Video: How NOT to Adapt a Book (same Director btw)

Francis Lawrence is undeniably a talented director.
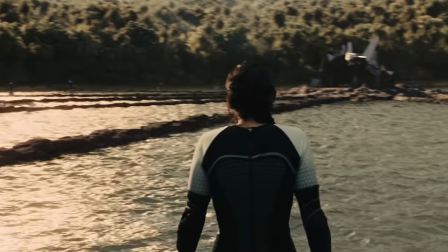[16:30]
He has made plenty of amazing movies, and Catching Fire is one of my favorites, but it is also undeniable that he was the wrong director for this film.
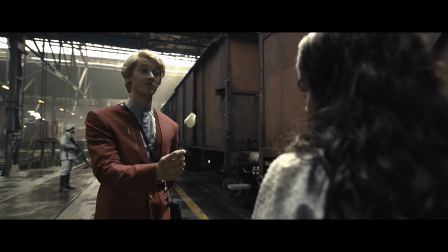[16:39]
So, who should have directed The Ballad of Songbirds and Snakes? Well, this is the funny bit. They already had the perfect man for the job. I went upstairs, I started reading about 10 o'clock at night, I finished about 1 or 1.30 in the morning, and literally put the book down and said, you know, I have to make this movie. I just have to. And I literally got on a plane Monday morning and flew to England to see Nina Jacobson, who was the producer.
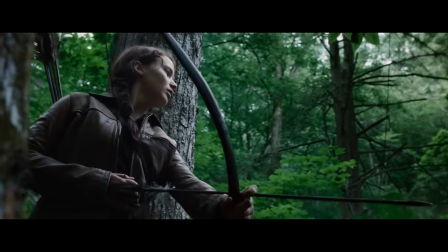[17:00]
I mean, I had to make the movie. Gary Ross directed the original Hunger games back in 2012, and was initially set to return for Catching Fire,
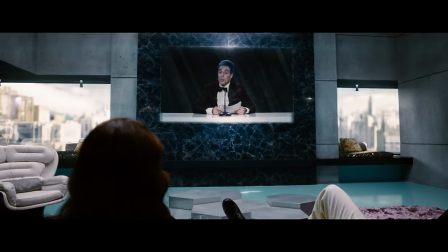[17:08]
but stepped down when he realized that the quick turnaround wouldn't allow him enough time to do the source material justice. And that reverence for Colin's writing is clearly evident in the first film. Sure, there are some details that get rearranged or omitted, but no other entry in the franchise captures the essence of the books to this degree.
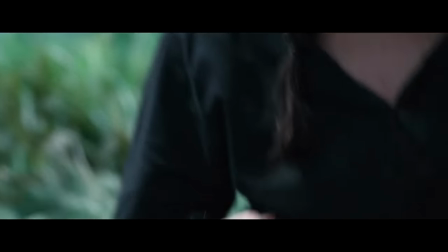[17:26]
For one thing, the camera intimately connects us to the protagonist's point of view.
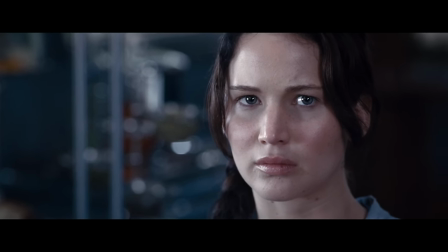[17:30]
Shots aren't necessarily from her perspective, but the camera holds on and moves between objects in a way that directly conveys what Katniss is focusing on.
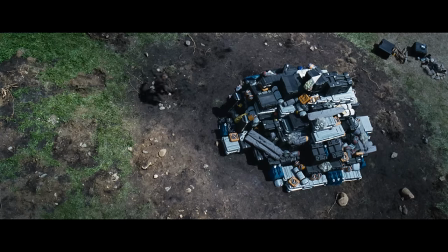[17:38]
When it comes to blowing up the supplies, the camera, the audience, and Katniss all put together what needs to happen at the same time.
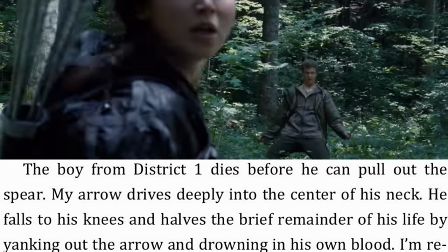[17:45]
When Marvel attacks Rue, the camera focuses on him because he is the biggest threat. It's only once he has been eliminated that Katniss notices that Rue is injured.
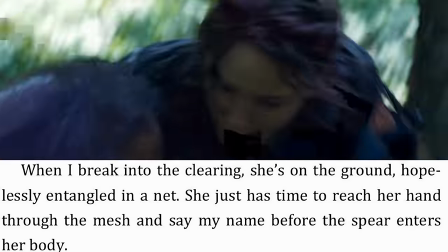[17:54]
The camera makes this realization feel just as sudden and horrifying as when Katniss describes it in the book, not to mention how vividly it translates her sorrow. Perhaps most importantly, the lens through which we observe the arena is Katniss's perspective and not the Capitals.
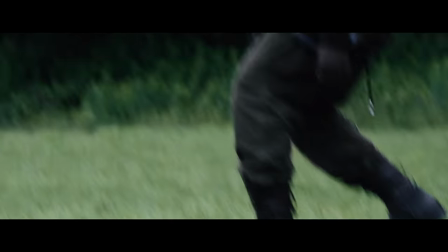[18:09]
I know people complain about the shaky cam in this movie, but it's one of the few times that the technique is used correctly.
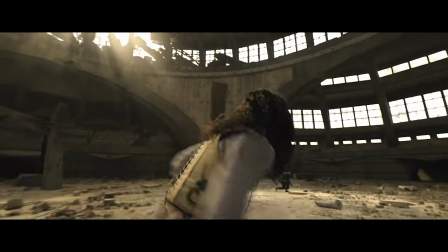[18:16]
Steadier framing would highlight the act of violence, putting us in the mindset of an outsider watching from the safety of our own home.
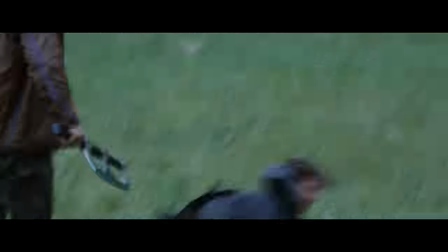[18:22]
The kinetic shaking instead highlights the reaction to violence. We are in the arena with Katniss. We are just as frightened and disoriented. The only time we can calm down and steady ourselves is when we are alone or with someone we care about.
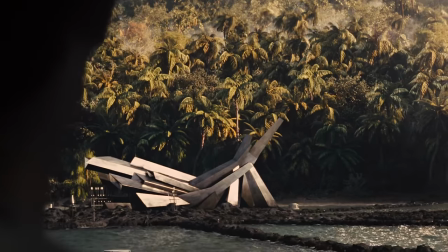[18:37]
I admittedly enjoy watching the first movie less than Catching Fire, but that's kind of the whole point. So how exactly would Ross's approach to filmmaking be better suited for The Ballad of Songbirds and Snakes?
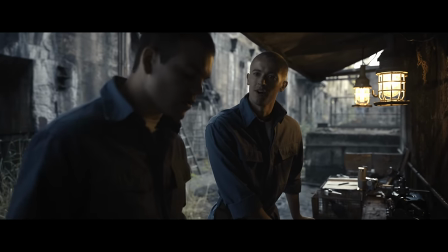[18:48]
Well, first of all, I think he'd be much better at putting us in the mind of the main character. and we wouldn't have to jump up their nostrils to get there. The way Ross uses camera movement to communicate focus would work even better for Snow than it does Katniss.
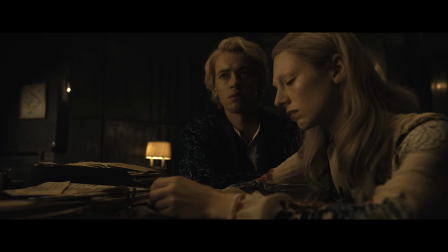[19:01]
Unlike Katniss, Snow is hyper-intentional with everything he does.
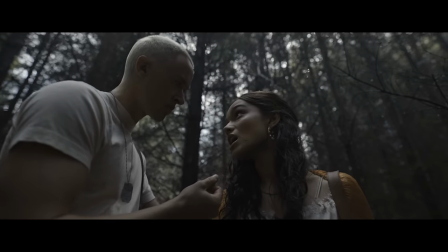[19:05]
The juxtaposition between his pedigree and finances means that, at any given moment, he is both predator and prey. He must always be on high alert, and showing the audience all of the different little things he focuses on could perfectly capture how he approaches every moment like it's a game of chess.
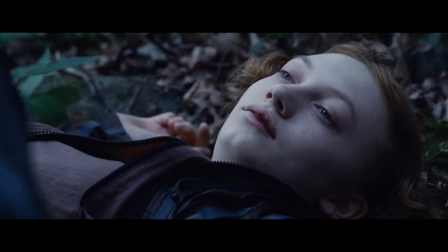[19:22] Moves and countermoves.
Ross's handheld aesthetic would also ground the story with camera work that feels almost diegetic. However, the most important difference in how Gary Ross would have adapted Songbirds and Snakes is the way in which he would have approached the games.
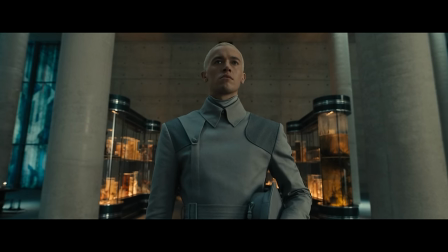[19:36] Let me ask you one final time, what are the Hunger Games for?
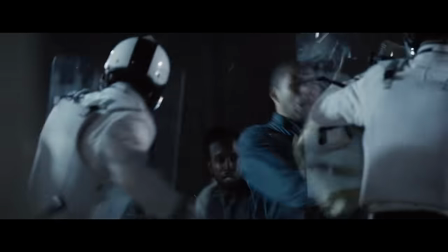[19:41]
Unlike his use of close-up shaky cam in the first movie, I believe Ross would have filmed the action in a much more reserved way. Not big and bold like the cinematography in Catching Fire, but static and from afar, like how they recorded the arena in the narrative itself.
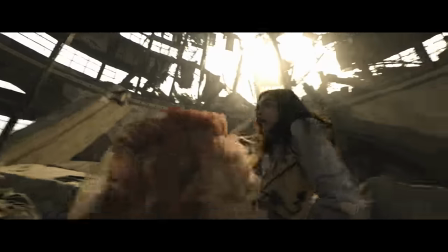[19:56]
Suzanne Collins didn't want the reader to feel like they were participating in the 10th Hunger Games like they did in the 74th or the 75th. She wanted the reader to be stuck watching them from afar, through low-tech monitors and limited camera angles.
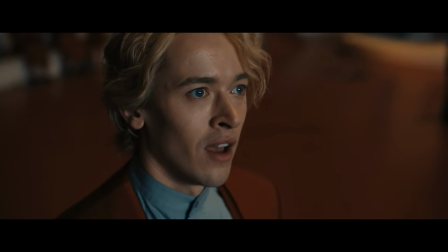[20:10]
I wish we had a camera inside of the duct,
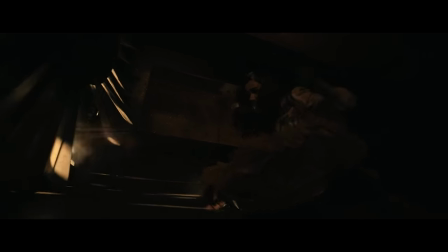[20:14]
Ross would make the movie not about Lucy Gray's fight for survival, but about Snow watching it. Her victory would matter to the audience, but only because Snow needs her to win in order to get what he wants.
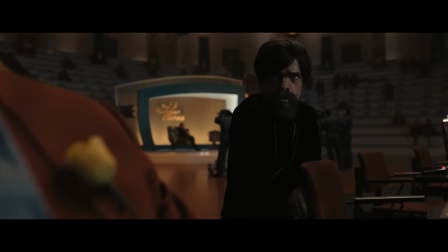[20:25] Even if Lucy Gray-Baird somehow wins it all, I will do everything in my power to ensure that you don't see a dime.
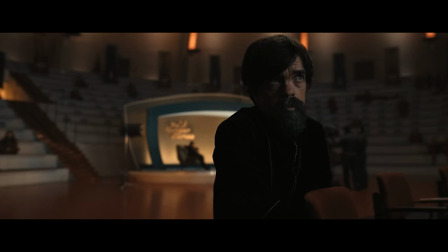[20:32] Ask yourself, how much do you care if she lives now?